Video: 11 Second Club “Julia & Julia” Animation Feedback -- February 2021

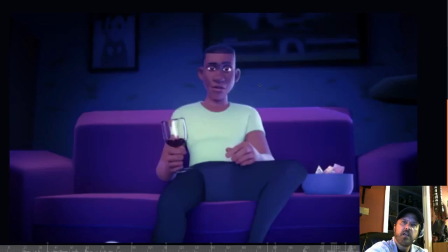740s
Well, actually, no, about 15 frames of pixel lock where there's nothing moving. And in a traditionally animated movie, we could get away with doing what we call tracebacks where you would have a drawing and you could kind of cycle between drawings that weren't really moving
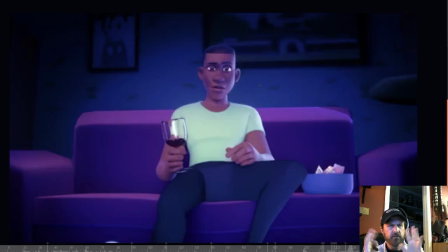758s
because the line weight would move and would jitter and sort of make it look like it's alive whereas with CG animation we don't have that luxury so if something stops it just you know and it freezes and all of a sudden you think it's like well what happened so I would
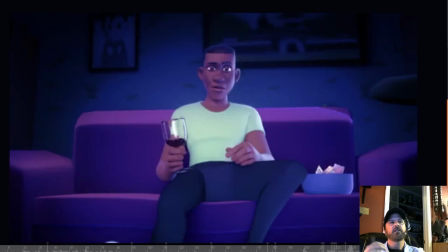776s
animate this all the way out to the end and have maybe some breathing what we call keep alive maybe some slight overshoot into a settling position something to again keep keep those frames alive there while while
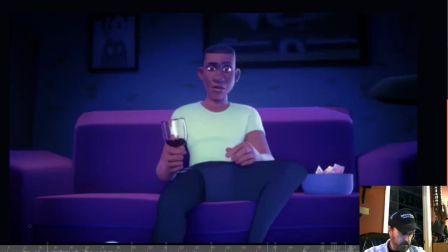794s
you're running out the the clock there for the wine to settle the girl is
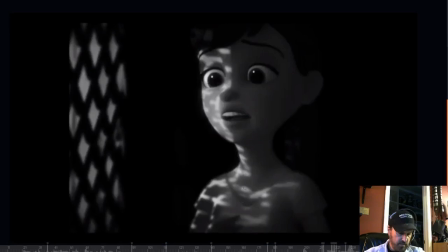800s
really great I think she's fantastic I hope you get a better render of this because it's kind of blurry and hard to see what's going on but do you think it's because I use the F word every so often could be do you think it's because
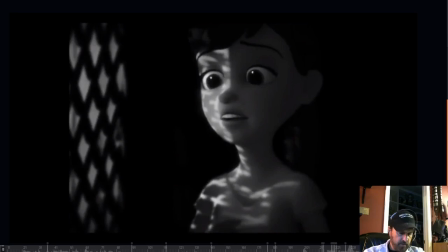817s
do you think it might just be the playback I'm not sure but double check your lip sync compared to when this sound happens because it seems to be off by a frame or two do you think she starts that do you think and it seems like her shapes are ahead of the sound
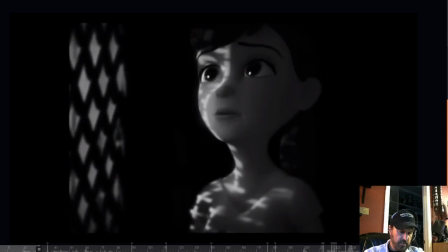836s
by a frame or two, let's see.
Do you think it's...
Yeah. So I think just to tighten that up, just take your mouth shapes and delay them a frame or two, but check it on your end, because again, it might be, the way that I'm looking at it, it could be the speed of things, I'm not sure, but...
Do you think it's because I use the F word every so often?
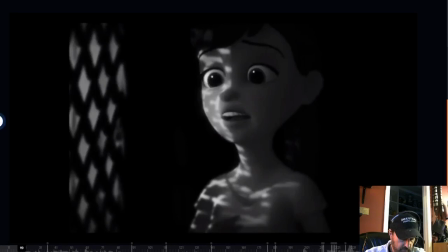857s
Yeah, really appealing, and great job on her character. I wish we could see her. That's why I did a little note down here to myself because it's hard to see her fingers and kind of what's playing down there.
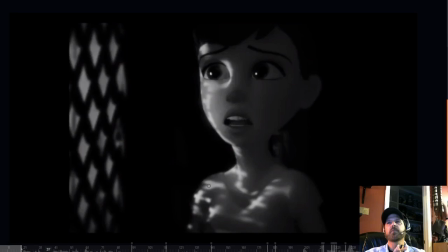875s
So just be aware that when you do something like that, you want us to, as an audience, not be distracted by something that just pops up out of frame here and there. Because if I'm talking to you and I get these little things and you're supposed to be watching my face,
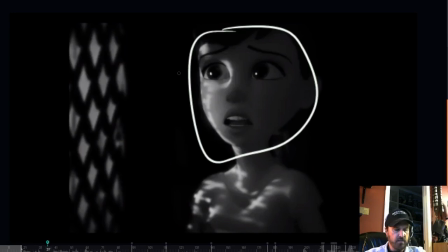891s
the audience is going to go down there and you want to keep the focus up here. So maybe what you need to do there is, and maybe, again, it could be the render, just calm the hands a little bit.
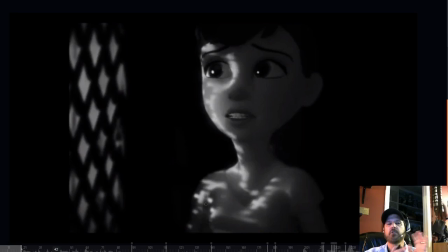906s
Let us get a glance at their hands. Okay, their hands, and we'll look it back at her. And then if we see something moving out of the corner of the eye, we'll know that it's the hands.
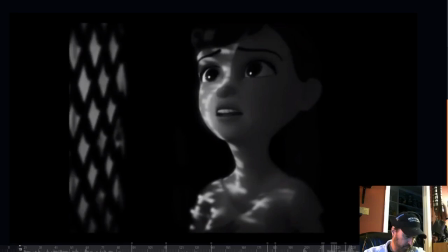Do you think it's because I use the F word every so often?
I think that, I wasn't sure at first about this look to screen left,
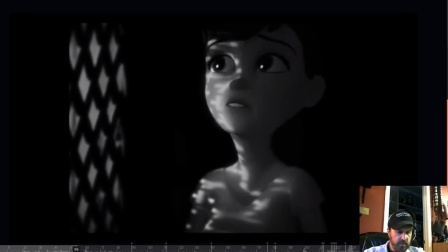938s
the way that we sort of, it pulls her.
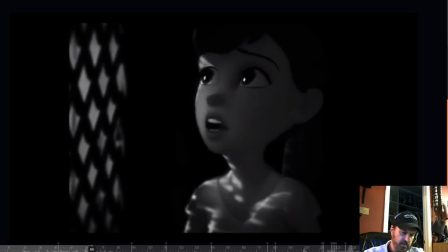944s
We're already looking to screen left. She does this nice thing where she has her eyes look, and then her head follows it.
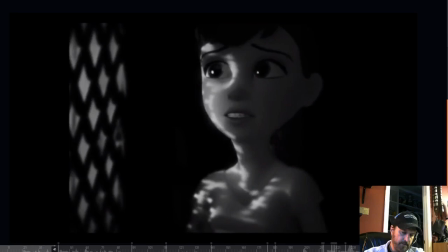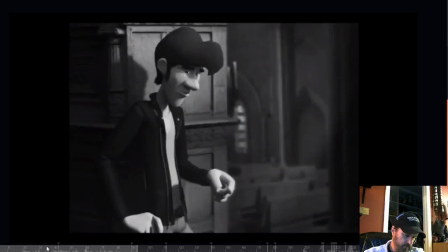959s I think it's because I use the F word every so often.
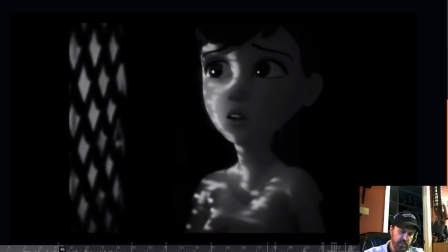966s
There's a drift here with the eyes. The head goes to screen right.
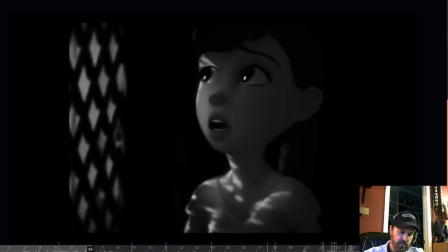971s
The eyes stay at screen left. And then this pull back is great.